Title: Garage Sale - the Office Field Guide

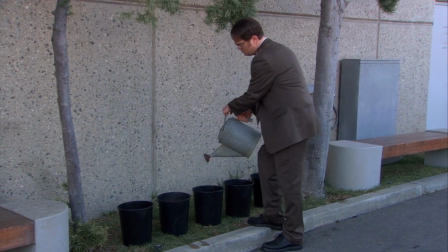Thus, the reliance on a series staple of the Jim Dwight prank, the character spotlights that we get to see in Garage Sale,
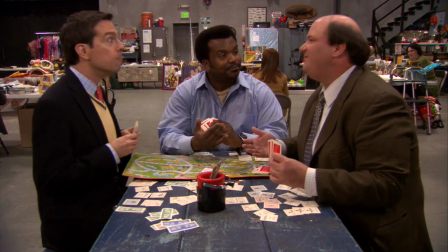as well as the Dallas board game fun are all intended to draw the bulk of the jokes in this episode in order to ensure that the average viewer would be confident in a New World Order or a post-Michael office. which is something that we're going to talk about next week.
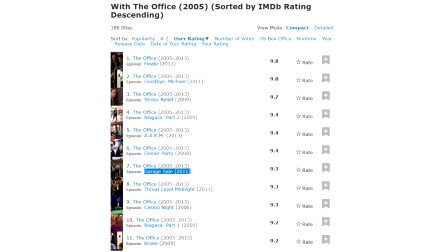For now, the Garage Sale episode is rated consistently as fans' top 10 episodes of the series. And interestingly, it rated as one of the best pieces of media on IMDb in general. So that's cool. Let's rate this thing.
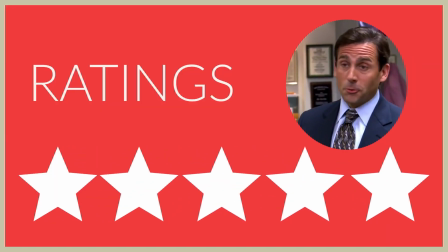This is the worst.
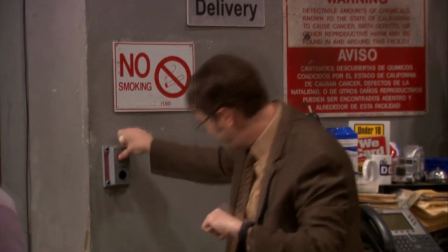I would normally break out the cold open individually, Julie. But in this case,
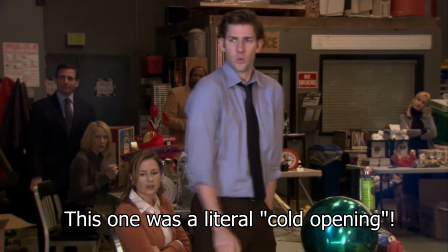it's all just one story and it might have actually lended a little bit better to the pacing had this sequence just played after the theme song. One thing I always appreciated about this episode of The Office is that it packs just so much into this 22 minute runtime,
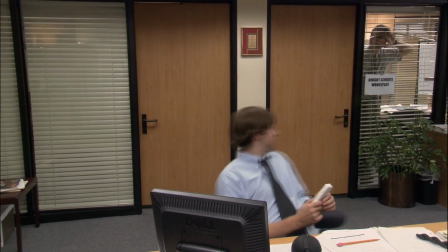considering that the same series would have similar runtimes for episodes devoted to like health care
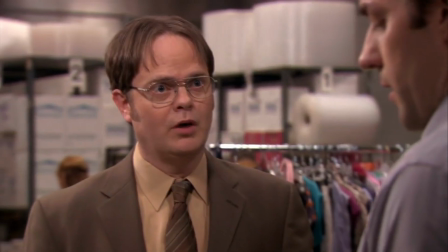in which practically nothing happens and is quite the testament to what the writers were challenged
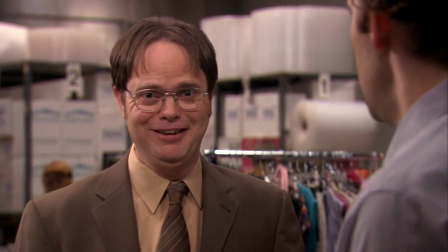to do with this episode.
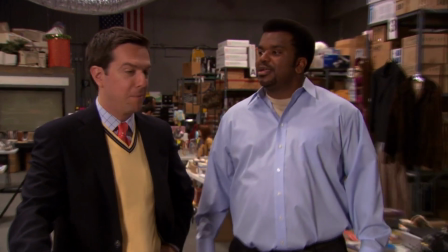Invoking familiar feelings with garage sales and effectively building on top of the drama that's already boiling up for the previous 18 episodes.
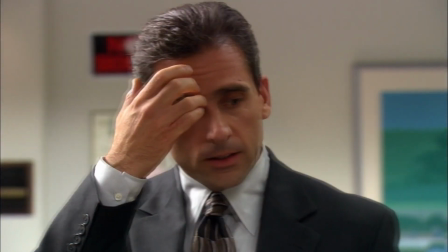And on top of all of that, the years of established character journey for Michael Scott, the garage sale uses its time super efficiently. I've watched this episode several times over the years and several times for this review and have always been amazed
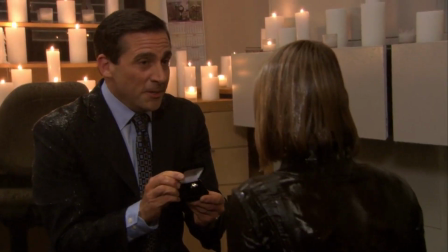at how effective it is at rushing through Michael's proposal without really giving us a ton of substance.
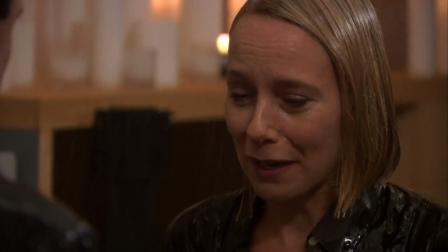It is just well executed.
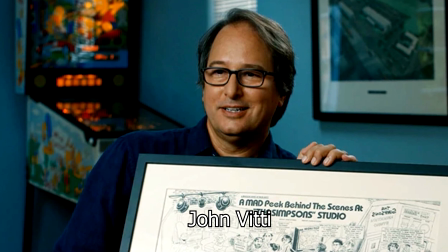Written by John Vitti, who was mainly a producer on the series and directed by Steve Carell himself, which going into this, I had no idea.
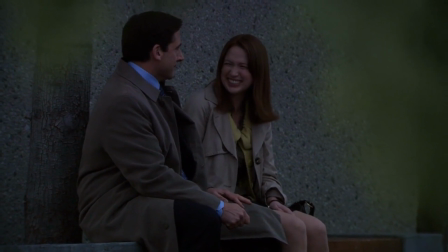And if you look back at episodes directed by Steve Carell, directed and written by Steve Carell, he always treats the character with so much respect. The garage sale episode is more than anything I could have imagined for a Michael Scott send-off. That's not to say it's without its issues. Personally, I don't think the Dallas board game plotline really lends to the message of the show at all. I never did get that reference put into the deeper meaning, did I? Well, that's Dallas. It's possible that that plotline was written as a way to tell fans and critics who've been taken to forums and social media to express that there isn't an office without Michael Scott,
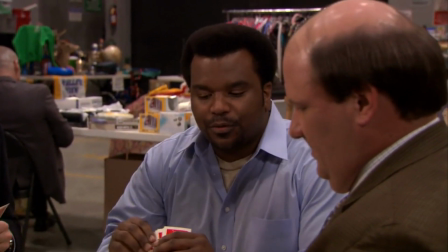there was a firm belief in the writer's room that there is an office without Michael Scott and that they are just
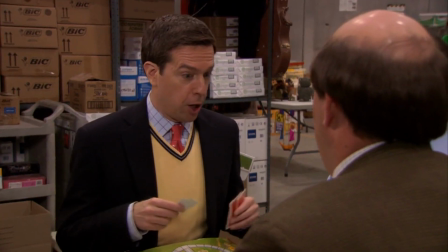making it up as they go.
We must honorably adhere to the rules that we are making up on the spot.
Having spoken with Brent Forrester, that is the sentiment that they had. Greg Daniels firmly believed that the office could exist without Steve Carell. Okay, but I have to stop. I'm going to get into all of that next week. But even while the subplot only loosely works within the narrative, I can't help but say that's Dallas when I one-up anyone in any context of life.
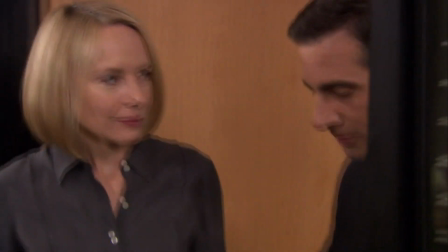So, you know, there's that.
Dallas, indeed.
Executing this proposal sequence was a huge undertaking, and I have to give them credit for that.
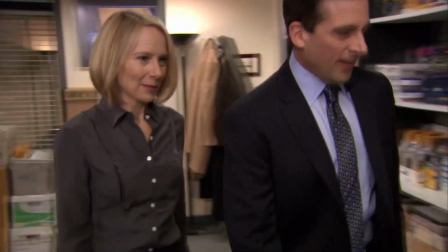From what I can tell, they did this all in one take, even though the crew didn't think it went as smoothly as they could.
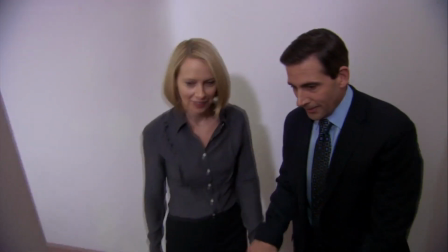Steve Carell was convinced that it would just read as wholesome and that it would work in mistakes and all. And I agree. I think it works extremely well.
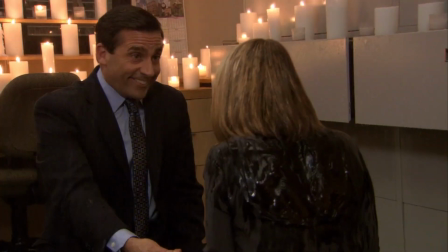It is a sequence which can actually invoke emotions from me. So the garage sale easily gets a five out of five from me. It did what it needed to. It was creative. It was crazy funny and even warrants the emotional reactions from this cold, dead heart of mine.